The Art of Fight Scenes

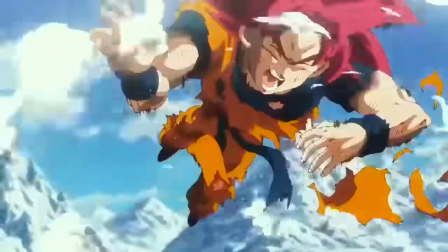Fight scenes. Characters fighting. If you think about it, this is the cornerstone of all entertainment.
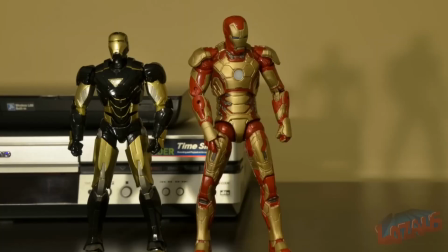You have all these characters and you sell them. And do you really believe that little Timmy's gonna have his action figures on the shelf?
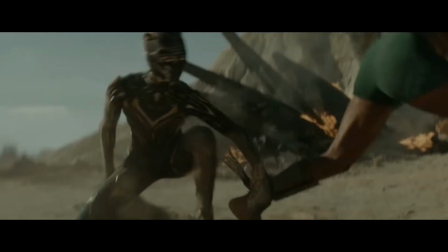Well, actually, it depends on who it is. Like, if it was Namor figure, then I would probably never want to play without it ever again in my entire life.
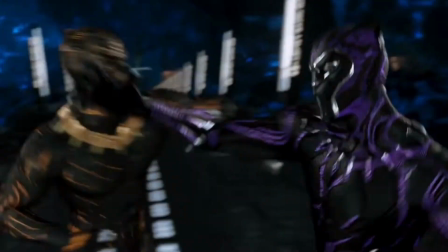The reality is that most directors view fight scenes as an afterthought.
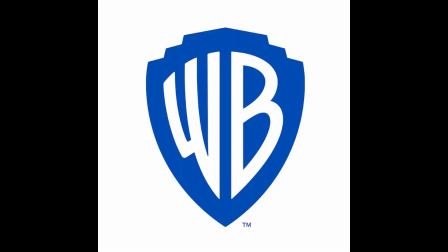Which is surprising because you would think that these big-budget corporate-made superhero movies would be seen as dumb action.
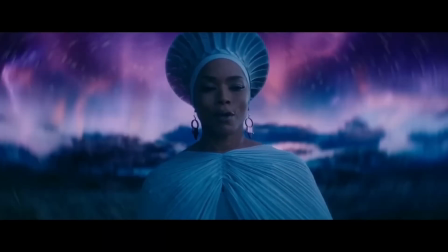But most of the time, these directors want to focus on their $10 story and not put any thought into their fight scenes.
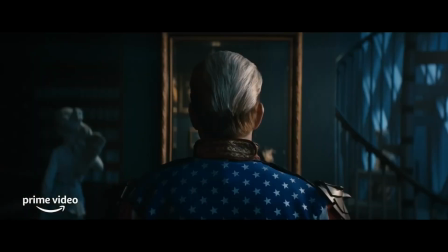You look at last year's The Boys Season 3. When you think The Boys, what do you think about?
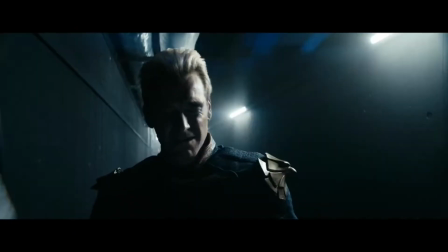You might say the gore, the twist on the superhero genre, or maybe the web of characters and storylines.
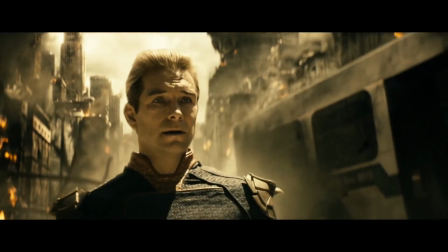This is probably also what the creators think about when writing the show. It's based off the idea of an asshole god with all the power.
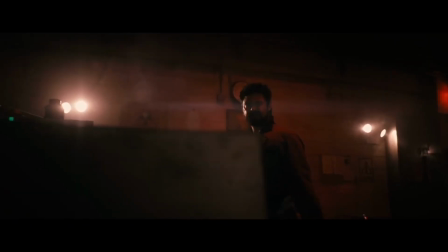So The Boys get another god and they themselves get superhero drugs. So what does this lead up to?
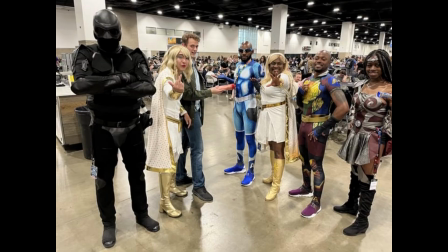a shitty fight scene and listen to me a lot of people like the boys i like the boys but this scene feels like absolutely no
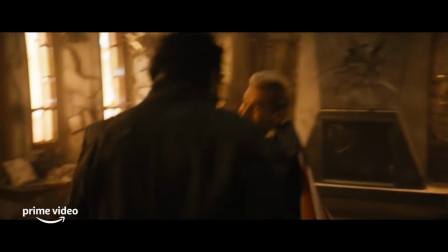effort went into making it good obviously you have some good stuff but what this entire show led up to a stiff boxing match it feels like most directors
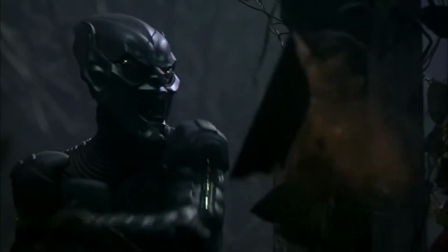just let their fight scenes happen and they could care less about the details and if you think about it that's crazy just like everything else
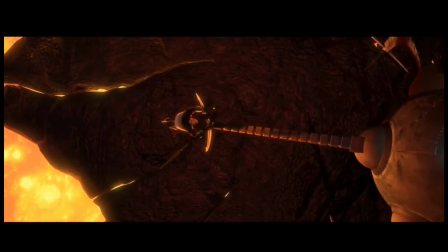fight scenes also have their artistry they can be great scenes now there's a lot of elements that build up a great fight scene. The first beam.
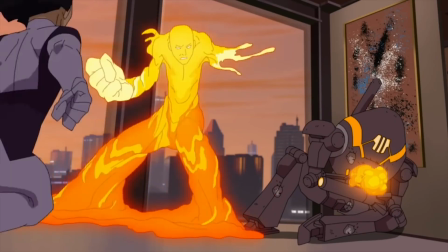The meaning behind the fight scene is very important. I don't want to see some random fuckheads fighting each other and have the show expecting me to care.
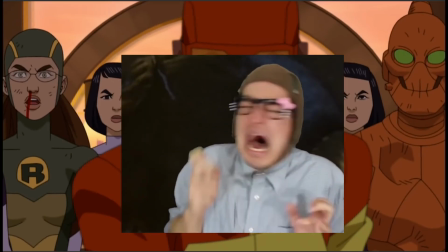You guys just messed up. Indeed. Big time.
This obviously has a lot to do with how good the character writing is,
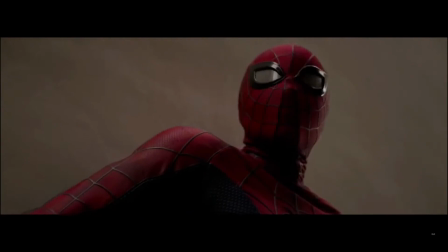but I also want to mention the superhero movie trope where sometimes it starts off with the hero fighting some random bum for the pacing or something.
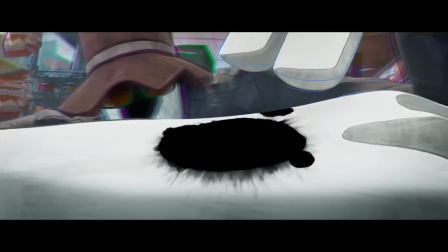Spider-Man Across the Spider-Verse starts off with Spot, and I remember finding it super annoying when this dude would just reappear into the movie.
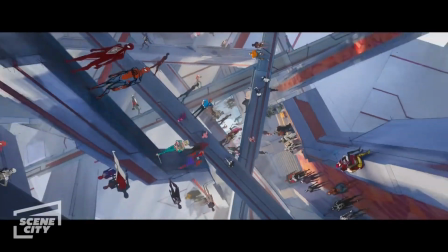Like, guys, this is a huge multiverse movie. Can we please get to that instead of fighting this weirdo?
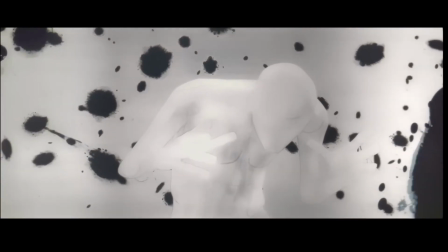And as it turns out, Spot was just the movie subverting our expectations because he turned out to be the main villain.
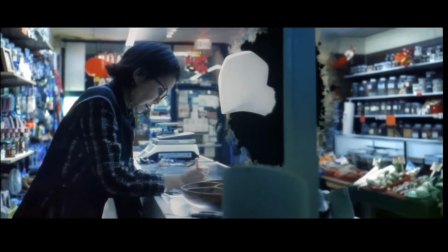But that didn't stop me from absolutely dreading him on the first viewing. And for the record, fuck Spot.
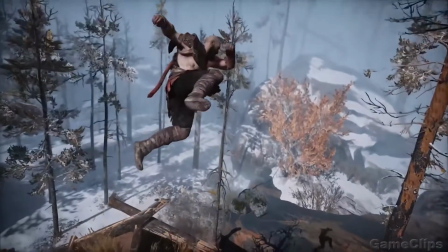He's probably one of the least compelling villains I've ever seen. Tension is one of, if not the most important part of a fight scene.
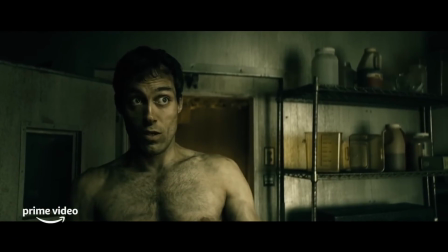But I do say that loosely because it does honestly only work once on first viewing.
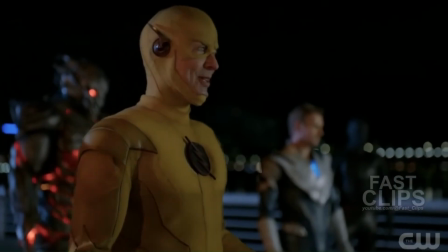I do firmly believe that inconsistencies will ruin the stakes and validity of what happens in the story.
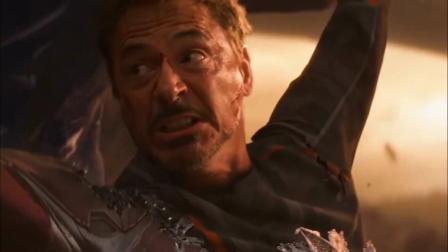But even in a film as messy as Infinity War, I almost shit my pants when Iron Man got stabbed.
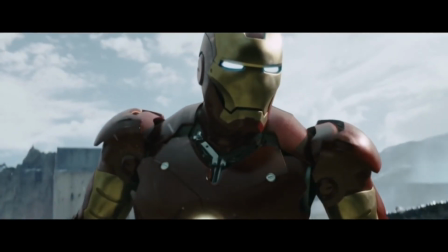But listen, this rooted from the idea that I was an Iron Man fanboy.
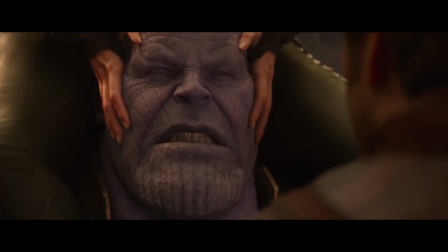And I don't know what I would feel if I watched it for the first time today, but I can say that Infinity War is one of the most brain dead movies when it comes to consistency.
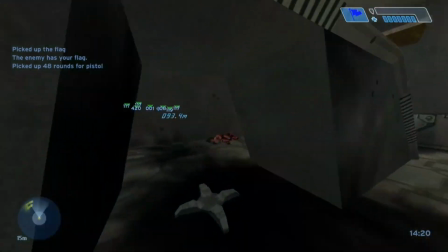Slayer is always fun but sometimes we want to play some capture the flag or maybe capture the wedding ring like Spider-Man 3.
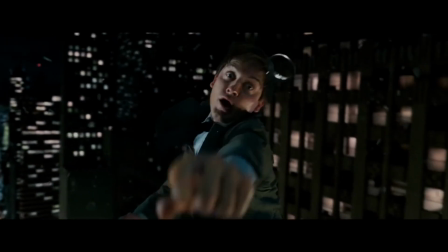This is a pretty good example on how to introduce tension when obviously Spider-Man isn't going to die like 20 minutes into his own movie
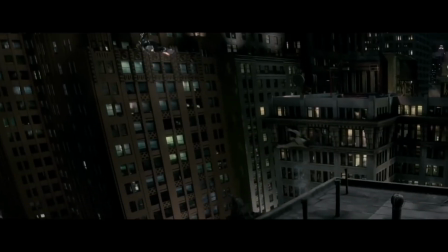but also it makes the fight scene more dynamic and exciting to watch because of that extra element of preserving Aunt Mae's ring.
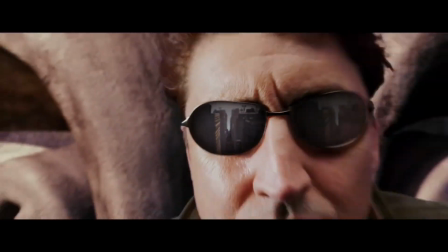I feel like one of the best parts about Sam Raimi is that he actually gives a shit when it comes to camerawork, Doctor Strange Multiverse of Madness is one of the movies that people don't like.
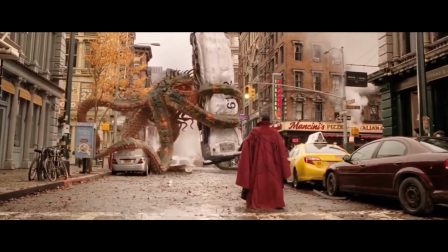And look at the fight scenes. Look at how expressive and fluid they are. Contrast that to this shit.
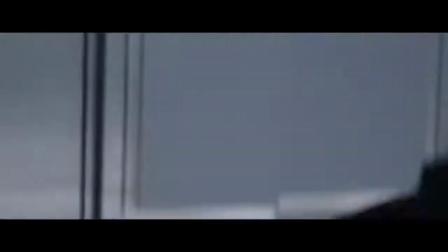Every single serious drama movie has shitty fight scenes like this. Close-up, shaky camera, impossible to watch, it's just mush.
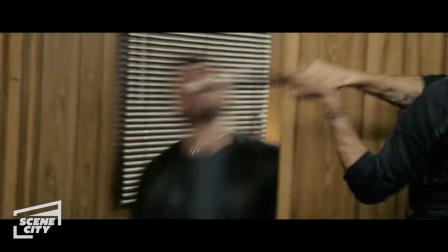Fuck you.